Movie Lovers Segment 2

One of the first things that an observant film viewer notices about movies is that they're made up of many scenes, shot from different camera positions and different angles. Filmmakers do sometimes let the camera roll while the actors perform, but this kind of scene is more the exception than the rule in movie making. In fact, breaking up the action on the screen into many scenes is one of the best tools that filmmakers have to create the magic and the excitement we feel when we watch movies. Film editing, or film cutting, is the process of connecting individual shots to create cohesive sequences and scenes that ultimately make up a movie. It sounds like a fairly simple, straightforward process, but actually, film cutting can be very intricate and complex, involving long-established editing techniques and conventions. Some film directors like to do their own editing, but most prefer to employ a professional editor who works with the raw film footage and selectively assembles shots into a rough cut of the film, which is then more closely edited and synchronized with the soundtrack to produce a final cut for exhibition. The film editor's two primary concerns are continuity, to provide continuous action where it is meant to be continuous in scenes, and to provide effective transitions between scenes or actions that take place at different times or in different locations. To maintain continuity, the editor needs to put shots in the proper order and match them up in such a way that the sequence of images will not only make sense to the viewer, but also help develop the story and arouse interest and emotions. To provide effective transitions, the editor has to help the audience bridge gaps across time and space in the story without confusing them. The scene from Alfred Hitchcock's Sabotage, 1936, is very suspenseful. It's full of dramatic tension, which is largely created by careful film editing. As you watch the scene, try to be aware of how the film editing makes you feel about the passage of time.
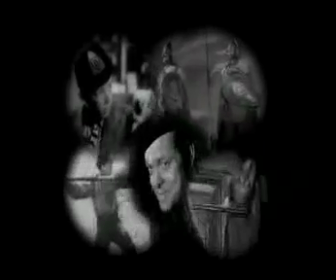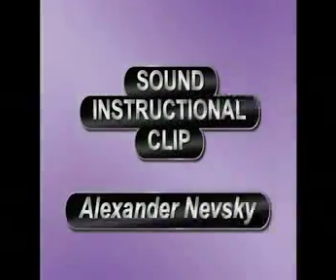In a famous film essay entitled Form and Content, Practice,
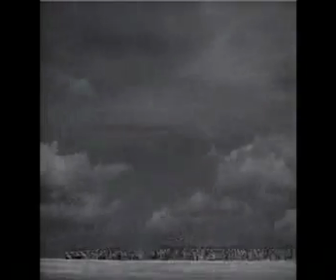Russian director Sergei Eisenstein closely analyzed the correlation of images and music in this scene from Alexander Nevsky.
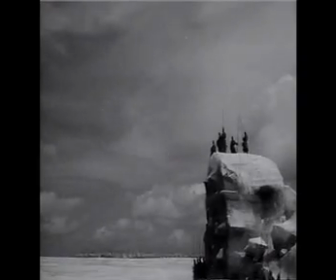He actually graphed, shot by shot, the movement of the music and the viewer's eye movement through the scene.
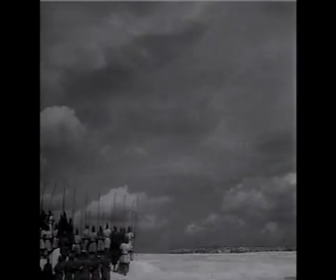But we don't need that much technical detail to appreciate the tight correspondence between the music and the images in this scene,
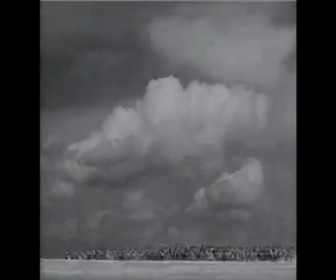or to comprehend the audio-visual impression that Eisenstein wanted to create here.
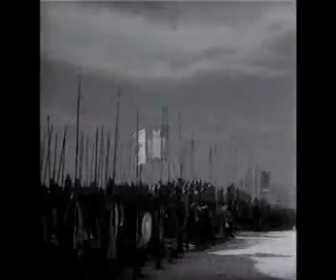The scene is about a famous medieval battle where Russian soldiers defeated German invaders on a frozen lake.
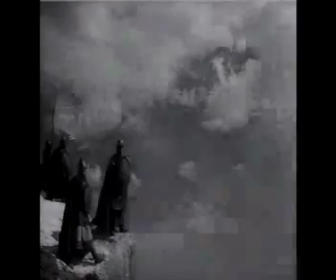So there are two sets of images in the scene. One essentially static set for the Russians who are defending their homeland.
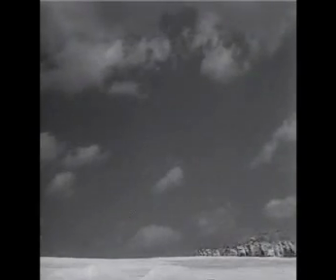The other set for the invading Germans, which is entirely kinetic.
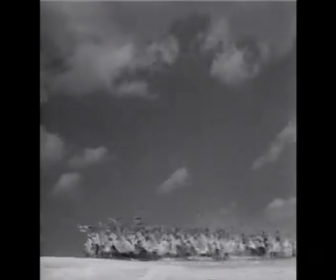And there are basically two musical themes in Sergei Prokofiev's film score that correspond with the two armies.
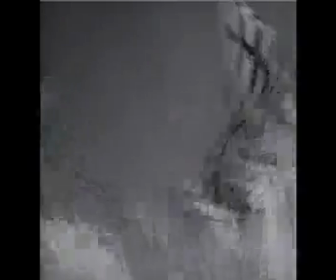The German theme is aggressive and fast-paced, like they're charging cavalry.
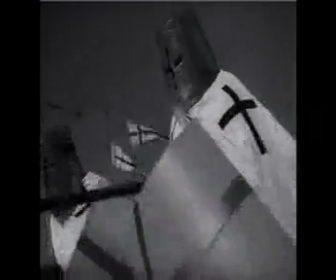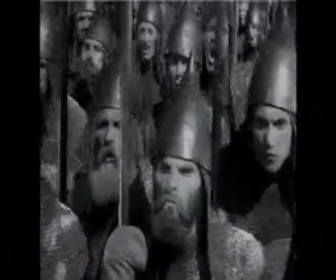The Russian theme is solid, grounded, and steady, like the foot soldiers with lances who are braced for the German onslaught.
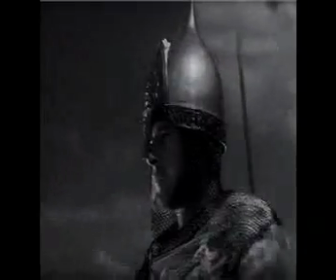Notice how Eisenstein matches the two sets of images and musical themes, and how he builds up emotional tension as the scene picks up momentum.
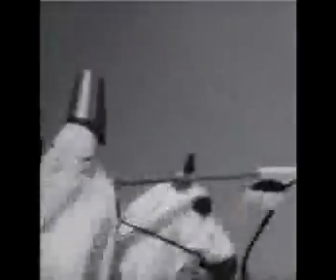The intensity level of the scene increases when the score introduces a chorus of male voices.
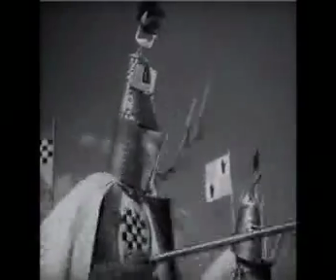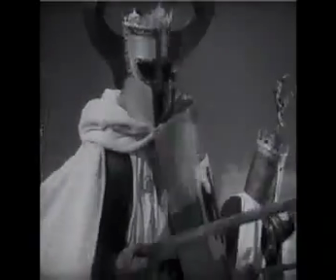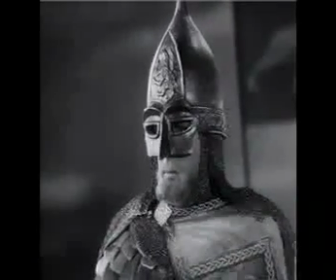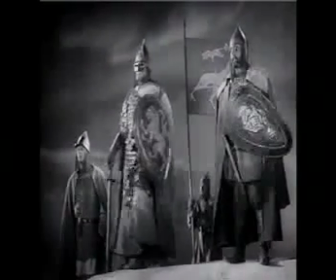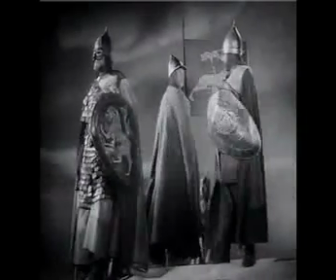As you watch and listen, pay attention to increasing pace of action within the frame,
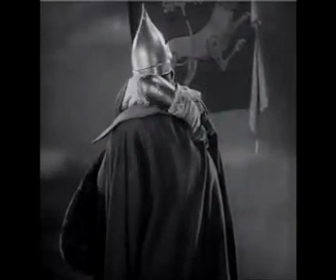as well as the accelerating tempo and the pounding rhythm of the scene, both visually and musically.
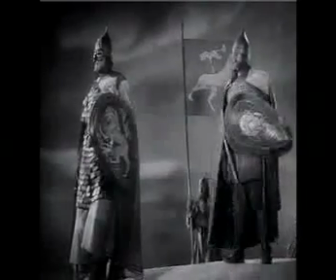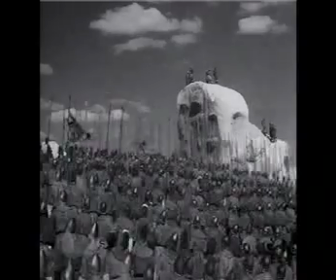Some pointed dialogue about the Russian strategy from Alexander Nevsky sets up the final confrontation of the two armies.
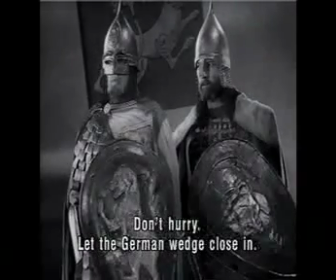Как ударит немец в буслая, не торопись, дай клину увяз.
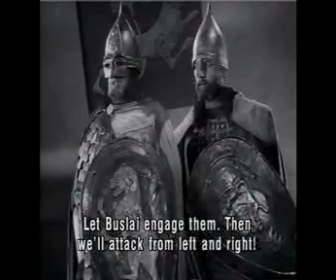А потом с двух сторон разом и ударим.
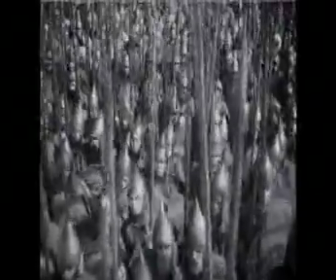The Russians' musical theme emerges strong and clear again, as the swaying of their lances suggests the tension before the battle.
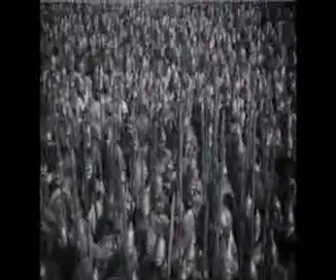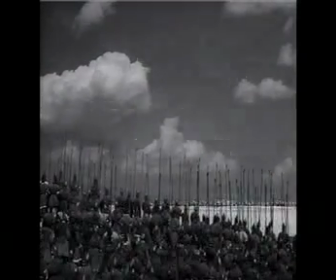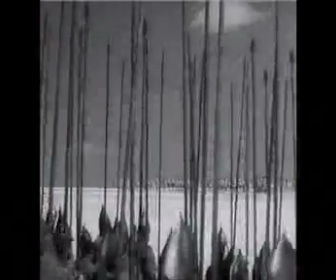As the climax of the scene approaches, the flow of images changes from left-right movement to a head-on attack on the Russian soldiers,
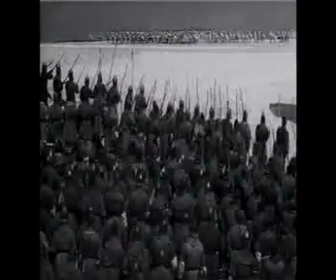who lower their lances to meet the charging Germans.
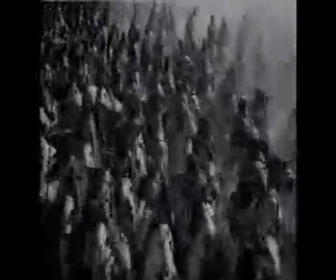When the two armies finally clash, the music abruptly ends and the battle noises close out the scene.
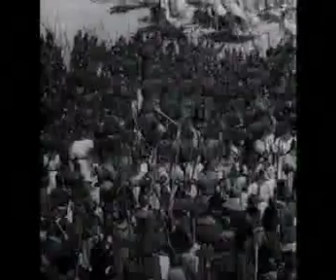Now we understand that Prokofiev's score was not meant to dramatize the battle itself, but rather the anticipation of it.